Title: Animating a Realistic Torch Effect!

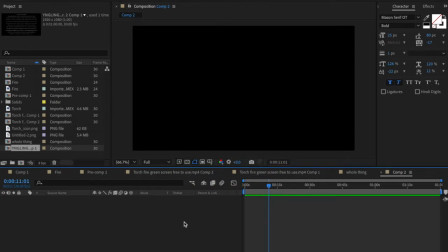0:04 Hi, everyone. I'm Mr. Donlan, and today we're going to take a look at how to make this animation from my Sigurblat video.
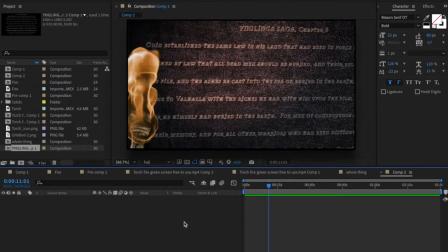0:10 I think this is a great way to really illuminate a text to make the past feel like it's being discovered,
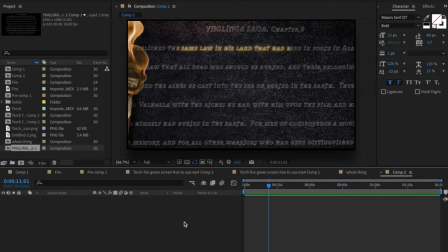0:16 maybe on a cave wall or some kind of ancient site. So here we go.
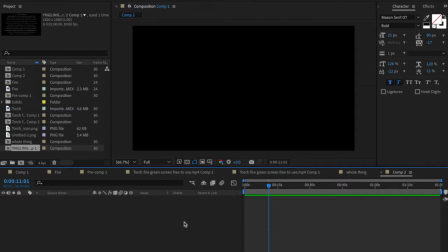0:22 Let's pick this apart and analyze it. Now, I actually have the whole section from this video already created and we're actually going to kind of look at the different layers and how this thing gets built. It might seem like a lot all at once, but it's much simpler than the sum of its parts.
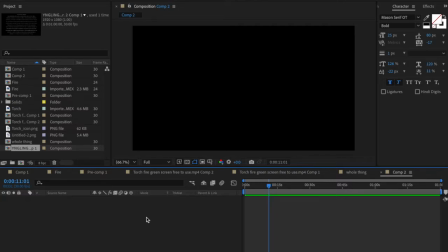0:41 There's just a whole lot of different kind of lighting things going on that really create this effect and none of it is really all that fancy.
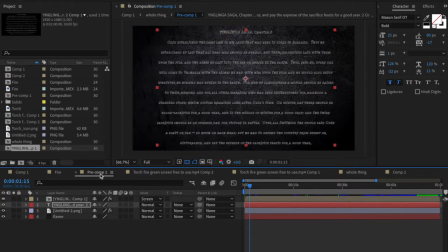0:47 So let's go ahead and see how it gets made. If we're starting off at the most simplest layer, it's just the text on a plain background. I originally wanted to use the Valhalla starting screen background,
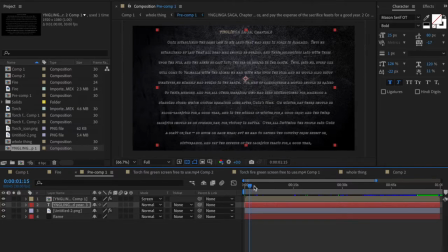1:03 but it just it didn't look all that great in the different kinds of lighting. So with this stage in the in the scene, you can basically see that all we're really doing is trying to show the text. Nothing too crazy going on with the torch, nothing with the fire and nothing with the lighting.
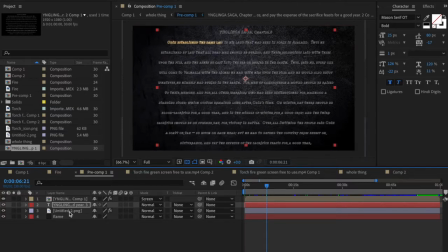1:22 So how did I get to this with the text? Well, we have our text right here. We have our our background here. And then there's some flame added in that I think is much more simple than it looks.
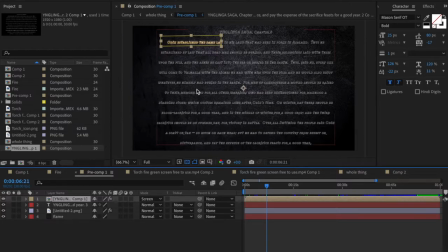1:39 Basically, I just kind of took the same text. I beefed up the glow factor to like 300 percent, changed the color to yellow. I masked it and then as you can see the mask just kind of follows the text as it reads.
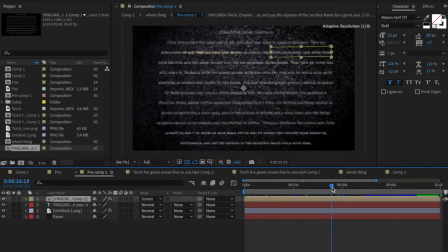1:57 I was looking for an effect that would kind of follow a torchlight and this is basically you know the best I could do under a time crunch and it's seriously so simple. All it really is is just kind of a mask path that travels in different directions.
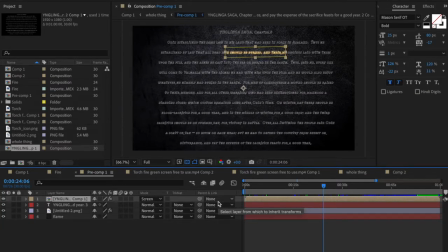2:12 You can kind of see all the different keys down there that really just make that stage what it is. So we have our text, we have our lighting text.
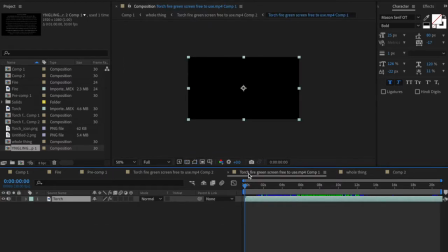2:23 Let's get to the actual thing that's going to be lighting it, the torch itself. So if we're looking at the torch, this is just some basic green screen footage of a flame. It's not the actual torch itself.
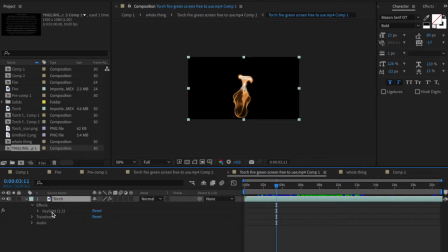2:38 And I just kind of used a very simple effect to get rid of the green screen behind it. Key light, this works really great. You can get rid of pretty much any solid background as long as it's, you know, as long as it's like as it's clear as it should be.
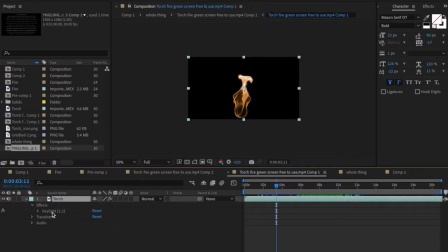2:56 And as you can see, it really picked up a lot of the detail within the fire itself, too. So, again, no fancy work on my part. This was all after effects here that really took the reins on this one. And so we have our effect. But anyway, so we have our fire. The torch itself is just a very simple image.
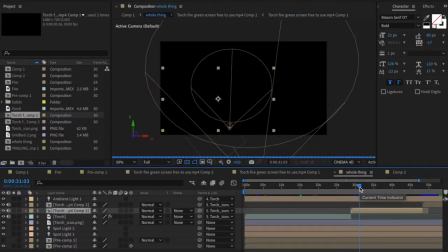3:13 And I'll show you how to make it look like the fire is coming from the torch. so let's take a look at what this whole thing is meant to look like I know this is a lot there's a lot happening on the screen here as you can see it kind of moving around
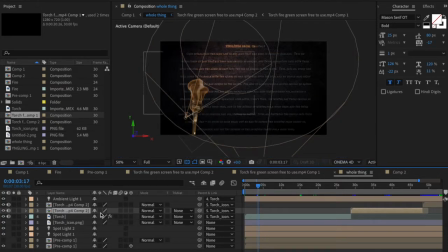3:27 the only thing that's really shifting is the position of the torch in the position of the lighting that's done by really carefully sort of dragging both at the same time so if you move one you want to make sure that you go ahead and move the other so I have a couple different
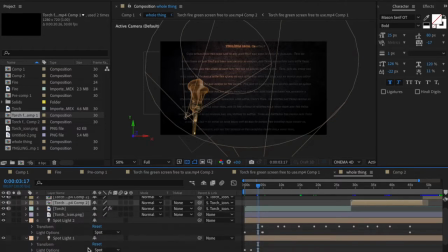3:43 spotlights here to illuminate that effect. There's this light here, as you can see, this is, you know, showing that color.
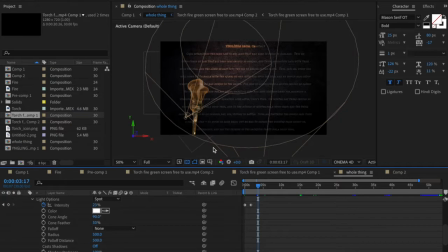3:50 There's this light here that is showcasing the most of the text itself. And again, it's very faint.
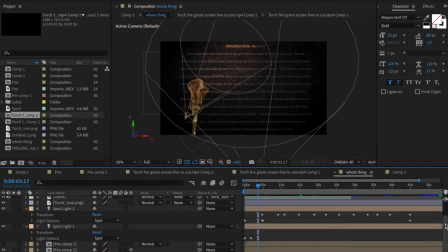3:58 Only 23% intensity there is meant to show that like, you know, the torch is the thing that's bringing the light to it, not the actual light behind it.